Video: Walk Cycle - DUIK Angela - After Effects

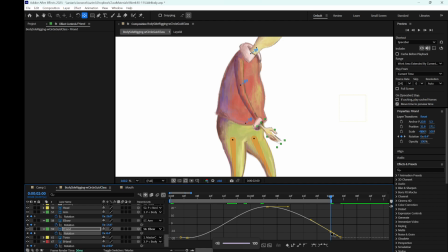(49:12)
I create a keyframe, select the frame, press Ctrl C, go to the frame 0, create another keyframe, press Ctrl V, and now I can get rid of this keyframe because it's extra.
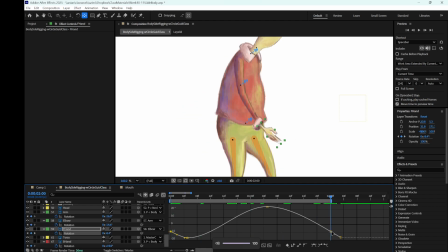(49:25)
I just have to be sure my first and my last keyframe, their handles are straight, and I get rid of the last keyframe.
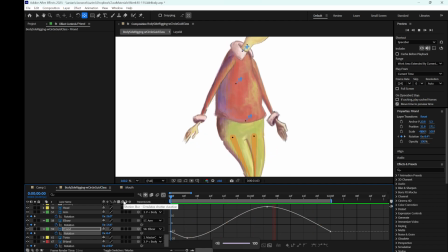This is good. You can even here, when the hand is coming backward, you can add more exaggeration to the hand. for follow through and overlapping action. And when hand is going forward, you can do the same thing.
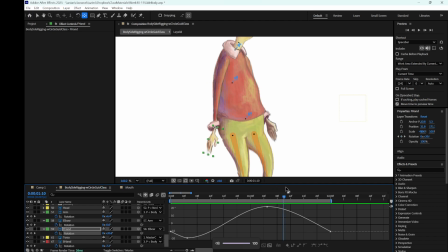(50:03)
You can add more exaggeration to the hand here so it bends backward more. But for now, this looks fine. And I'm not going to animate the other hand. It's exactly the same.
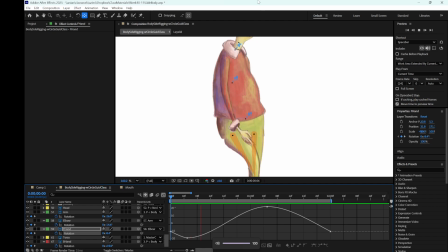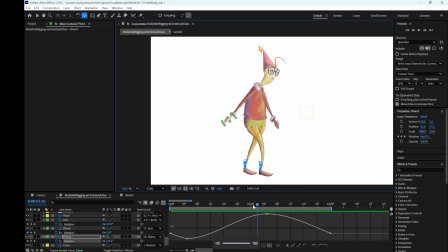(50:23)
And again, all the exaggerations, all the details you add, it's going to define the personality of your character. You can see that all these details is going to define the story, what's happening here.